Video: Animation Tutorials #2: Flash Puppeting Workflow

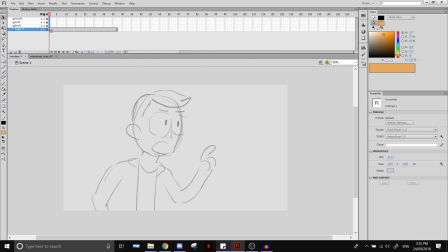758s
Just chuck them here.
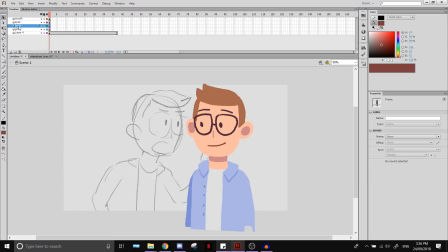764s
Okay. So, as you can see, I have the body. Let me turn off these layers. Yeah, basically all the body, and then just eyes and mouth. I'm not gonna bother with the lip sync today because I don't have the sound file and I can't be fucked to do it.
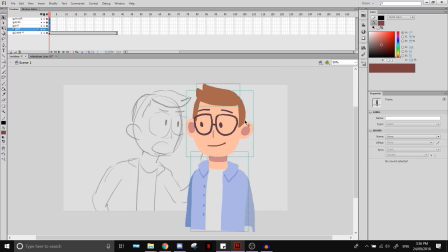783s
So, let's get this working.
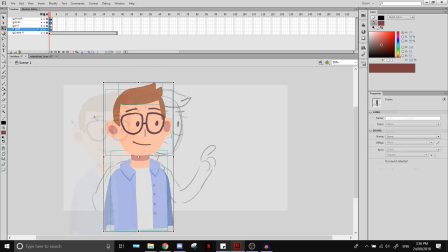788s
Okay, so I just flip him and then I actually copy a frame of him just at the beginning of the animation, just in case, you know, I delete something and I don't know where it is. I can just copy the original Griffin file that I had. So yeah, start by posing him in the vague position of this key.
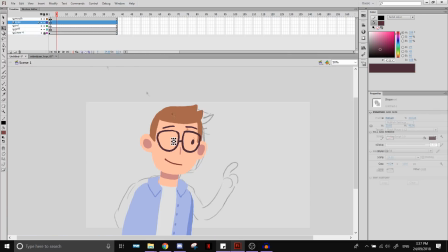808s
Of course, because I'm doing a very limited puppeted style, I don't really mind that he doesn't look as 3/4 as my little sketch of him did.
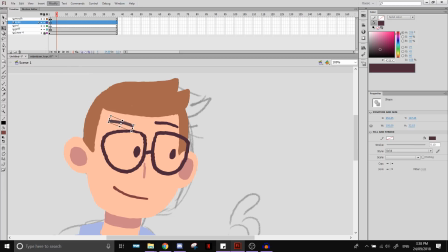819s
That tends to happen when you have limited puppets. Yeah, usually in studios and stuff, they'll have a few different like angles of the face. I don't. I'm just doing a simple thing for like a podcast I like, so yeah, it's not a big deal to me.
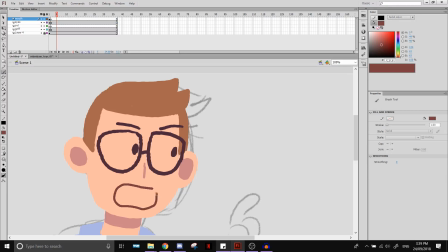834s
So I'll just like keep him kind of flat looking. It's also kind of part of the aesthetic, I think.
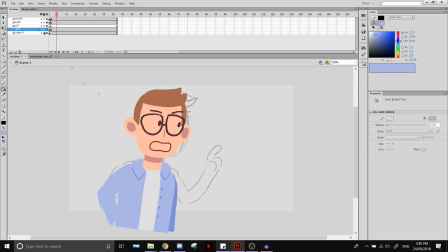840s
So I'm just trying to get this as close as I can to the storyboard at this point.
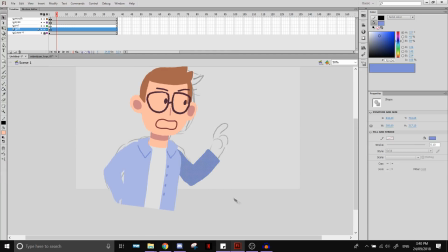851s
And of course the benefit from using Flash is you can just size stuff up without there being any like pixel problems. So I can go in and like move the arms a little bit, just like size them if I need to.
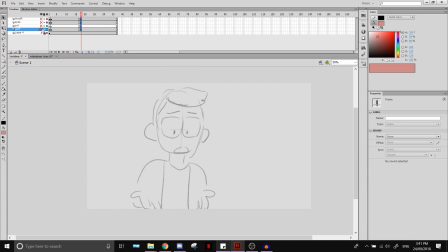866s
And then I start doing my second key.
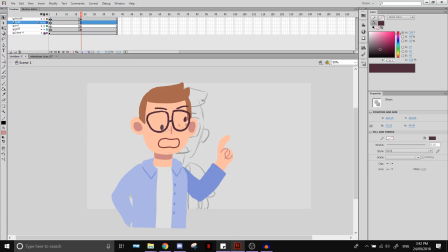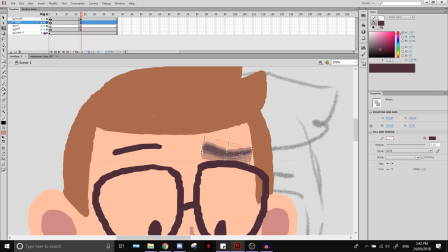874s
This whole time I was like legit worried that Flash would crash. Just the whole time recording this tutorial.
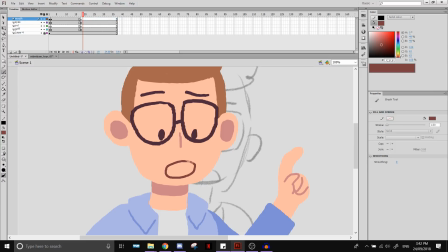883s
But I was pretty lucky today, so we're good.
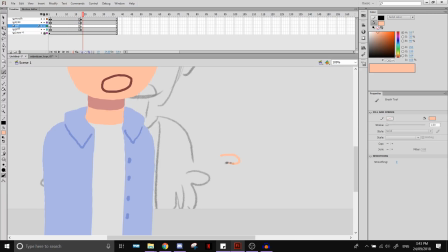889s
So yeah, puppeting tends to be very limited for me. It's like a kind of a fun, easy thing.
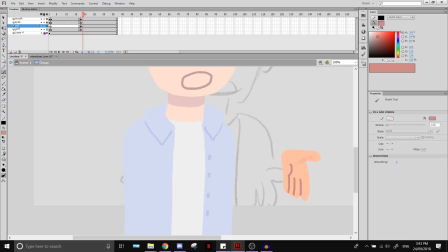895s
So I sometimes reuse things like this hand. At first I was thinking, yeah, it's good enough to just flip and reuse.
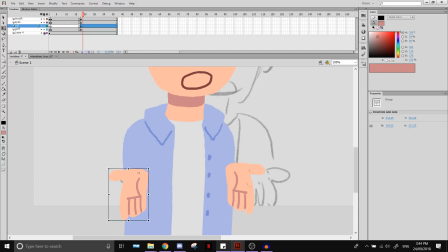903s
But then later on I just end up drawing another hand anyway, because it looked a little bit better. It's kind of like, because it's just my personal work, I just, you know, see what I like, and if it works, then I do it. If I can do it like quicker, like cheat by copying the hand, I'll do that.
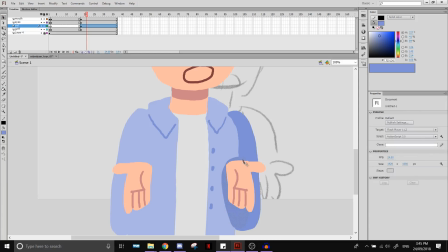919s
Otherwise, if it's not good, I'll just redraw it, because it doesn't take me that long to redraw a new hand anyway.
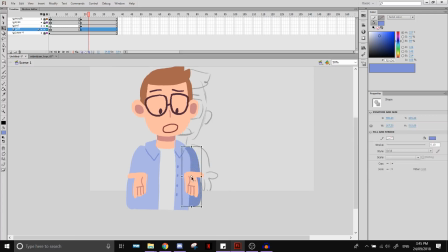925s
So I've been using that layer that was blank in between before to put the hands on, because they're kind of on top of the body.
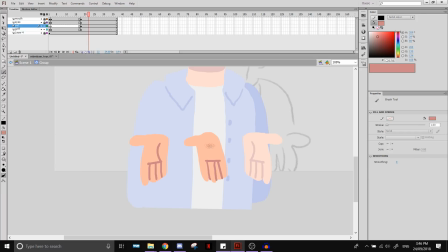934s
I don't necessarily need to do that, but I just do that because sometimes they tend to move more than other body parts, and it's nice to have them on their own layer.
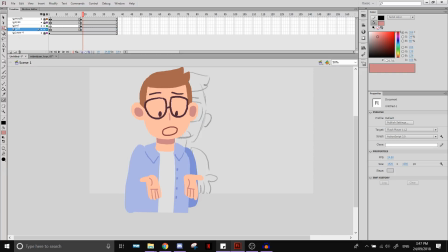945s
Yeah, here you see me sizing up the shoulder a little bit, so it kind of looks like it's shrugging. Alright, and I'm starting to do the same thing I did before, where I kind of favor using these two new frames I've gotten.
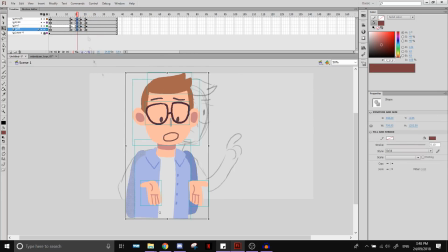964s
The frame that they're based on, and then making an actual in-between between them.
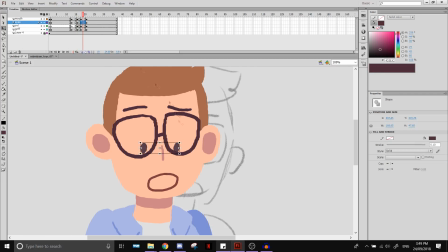974s
And I'm using the in-between to make him blink, because people often blink when they move their head.
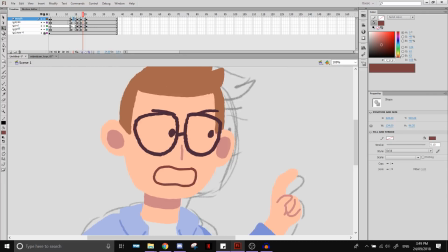985s
And even though I'm not like properly doing lip sync, I'm still like bouncing his mouth open because I think it looks nice.
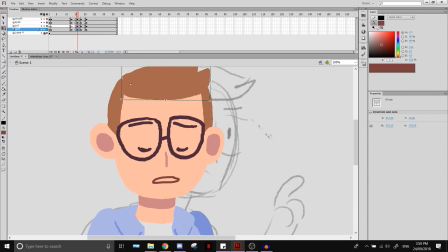991s
It's just kind of an aesthetic thing.
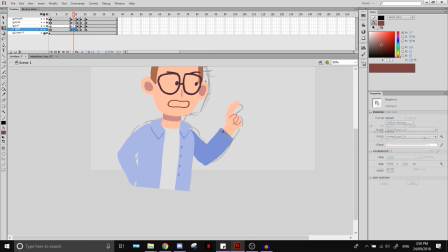993s
Yeah, I'm moving his, like, little hair tuft down a little bit to make it look like his head is, like, rotated down a bit.